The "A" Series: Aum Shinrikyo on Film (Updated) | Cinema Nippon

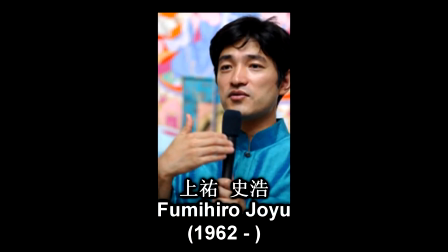We see that upon release, Fumihiro Joyu, the publicity agent prior to Araki, who faced a minor jail sentence related to finances, seeks to rebrand the cult as Aleph.
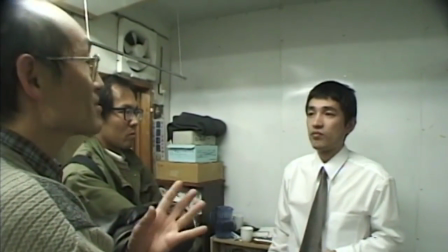He wishes to forsake the name of Aum Shinrikyo and to shed all association with Asahara.
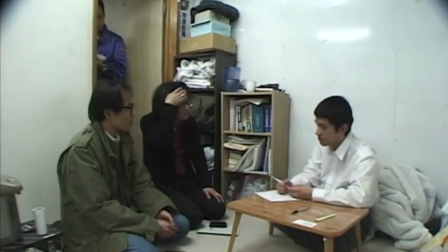Essentially, we see the beginning stages of Jouyu's attempt at a reformation for the group, where their core beliefs remain the same,
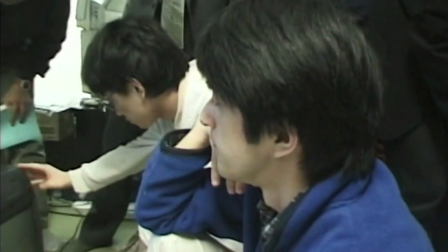but a stronger emphasis is placed on the peaceful beliefs of Aleph, rather than the apocalyptic portions of the cult's doctrine,
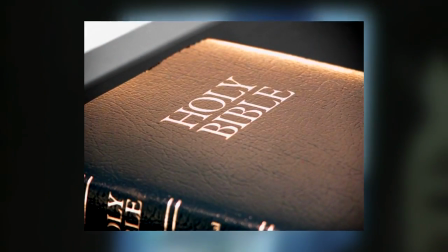which Asahara had culled from the Book of Revelation and the writings of Nostradamus.
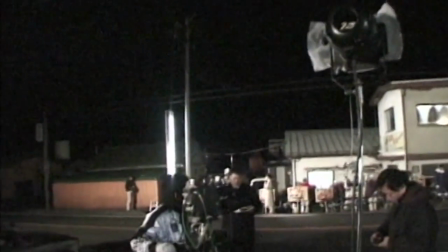As you might imagine, however, with Tatsuyo Mori and his small crew following the group for the better part of six years through such a period of upheaval,
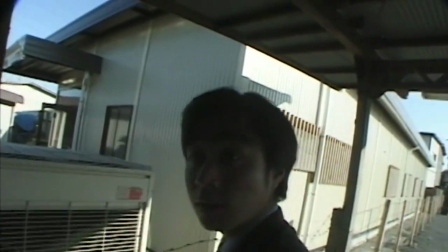they meet quite a few cult members, and despite being members of the same group, these members are all individuals with their own beliefs.
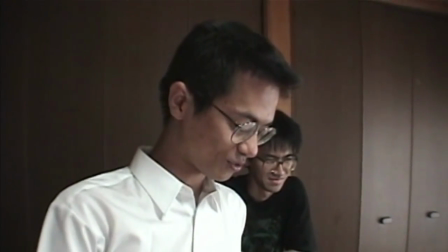True, Aum unifies them in their religious and spiritual beliefs,
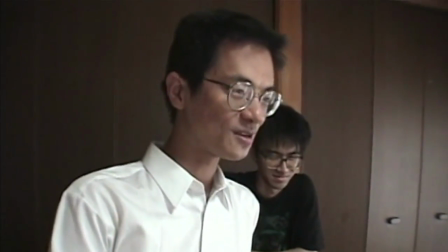and guarantees that, at least for this period, they would face hardship from those protesting the group.
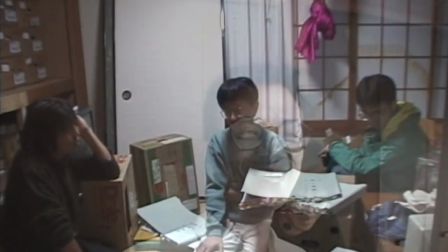However, we would argue that in showing the behind-the-scenes side of the group,
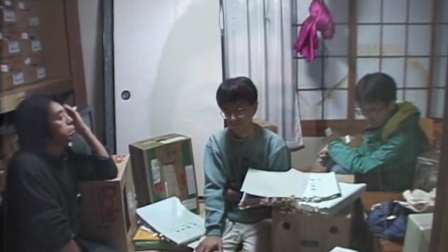Mori is exposing us to an uncomfortable truth, that these people are individuals, each with their own mind and thoughts.
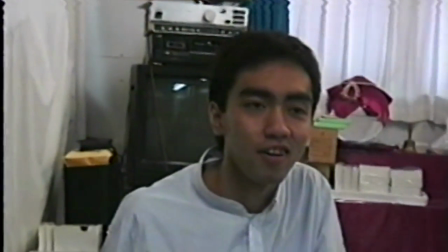Part of their motivation and goal as members of Aum may be to effectively, quote, clone the guru,
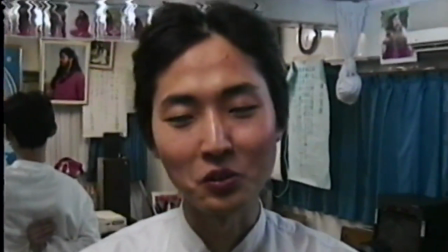end quote, as Lifton puts it, becoming as like Asahara as they possibly can.
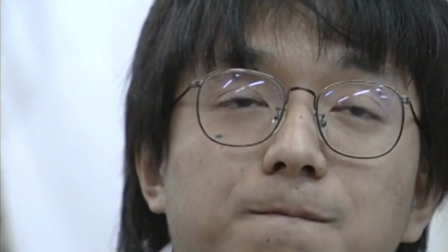But as we observe, reality is not so idealistic. In A2 especially,
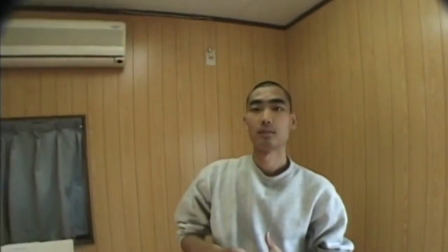we spend a good bit of time with the members of one compound as they deal with the locals protesting outside their door daily,
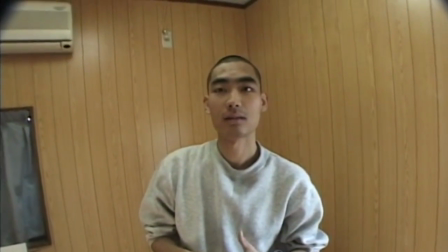and eventually suffering eviction. We've seen or heard word of other protest groups at this point, concerned parents,
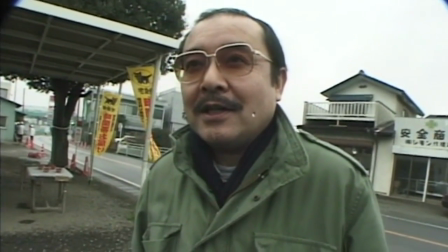nationalists, all of whom brashly rail against the group through signs posted outside their compounds,
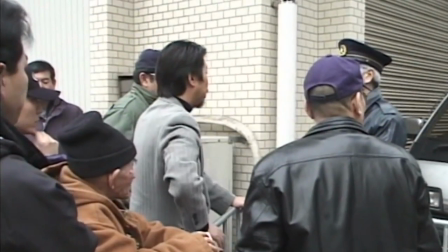or through marches, or through confrontations with the police who are stationed outside Zhou Yu's residence when he is released from prison.
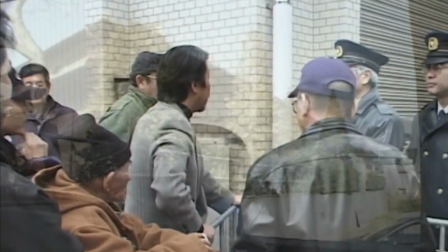But this group is different.
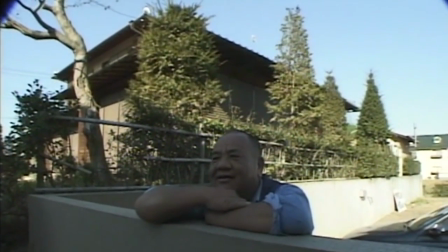They're locals who reside by the compound, and they've been doing this for a long time now, rather than simply a day or a week.
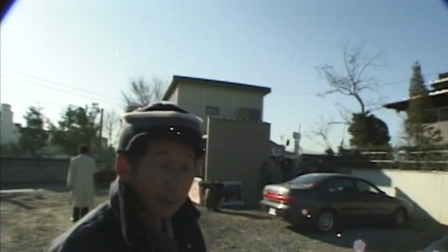This, as we see, complicates the dynamic for both sides.
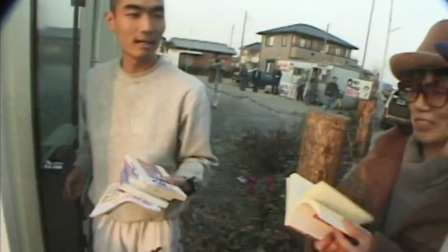The Alm members who live in the compound offer the locals reading material written by, or at least attributed to,
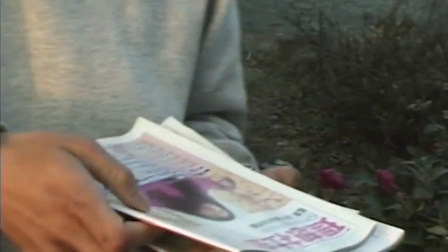Asahara, though locals don't turn it down as one might expect, but instead offer food or secular books to the members.
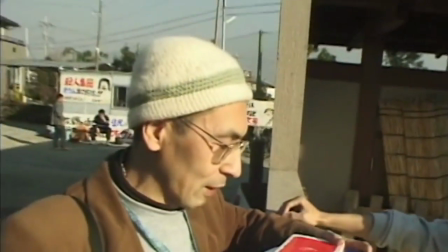The cultists must turn down the food due to their practices of asceticism, or the abstinence from worldly pleasures,
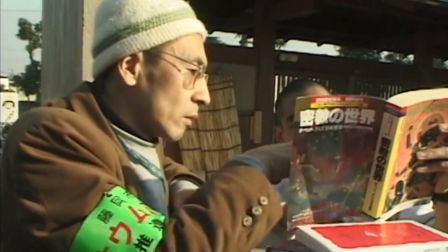but as we see, one of the young men actually takes the books and returns some he borrowed previously.
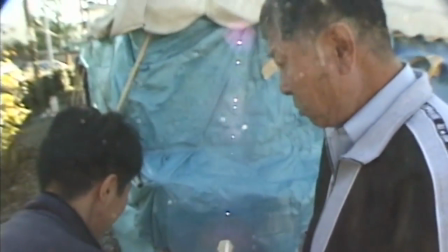What's more, when the locals staked out decide to pack it in and leave, the cultists actually help them break down their tent.
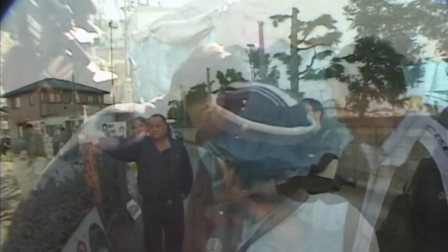What's even more is that when the cultists later get evicted, the locals show up to bid them a tearful farewell.
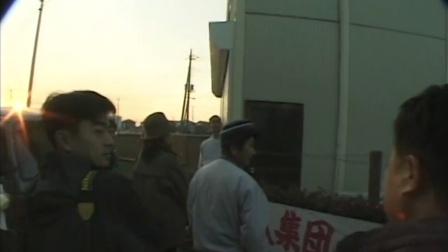Mori, by simply showing these scenes in sequence,
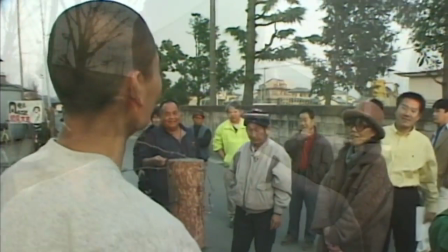expresses a side of the Aum-protester dynamic that is not often, if ever, presented in the mainstream media.
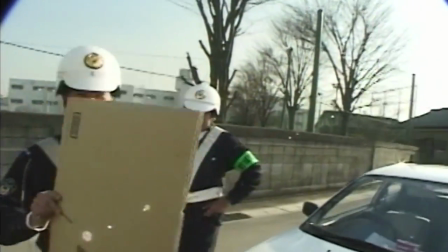These people have spent so much time together that they have legitimately grown fond of one another.
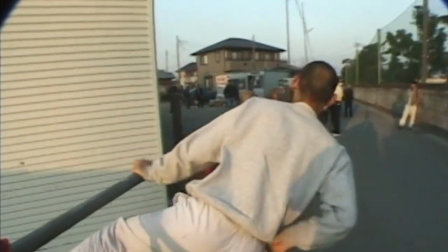The locals still say that the beliefs of Aum are wrong or incomprehensible,
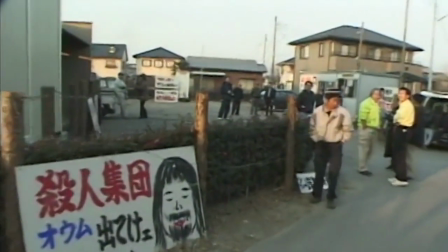but they accept the members as people rather than members of a larger whole.
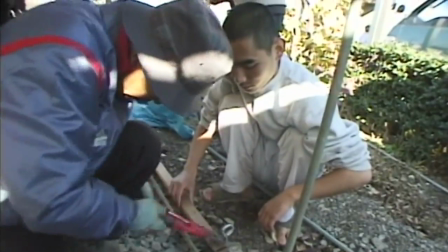This feeds into the theme discussed earlier concerning how much of a story we are shown in any given instance.
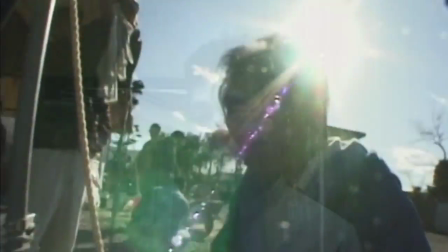We are presented with a whole new paradigm through A and A2, and we are asked to reconcile these two facts,
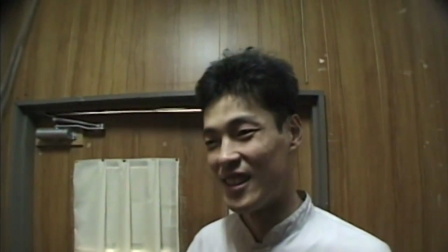that these people belong to the group who perpetrated these heinous crimes, and that they are,
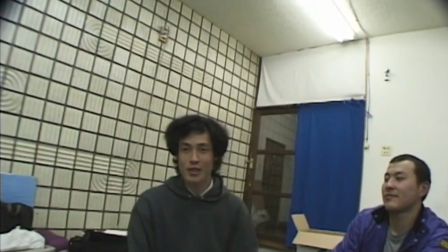in fact, people.
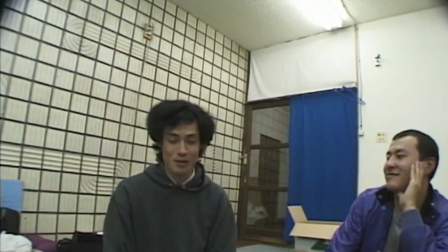It's a tough pill to swallow, and a sentiment reflected by Lifton in the afterword of his book, but we believe that this is the main point of these films.
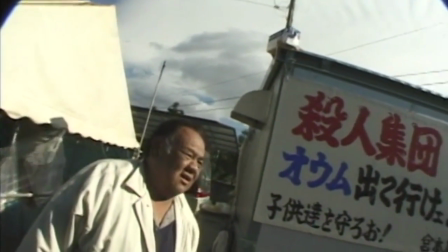Mori seems to say that we must ask more questions than we can easily answer in the face of devastation.
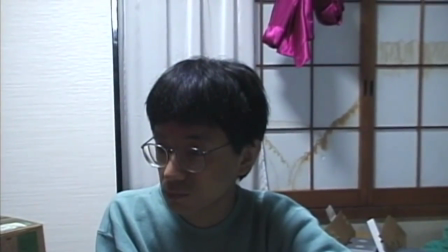And through the answers we find, we must draw our own conclusions.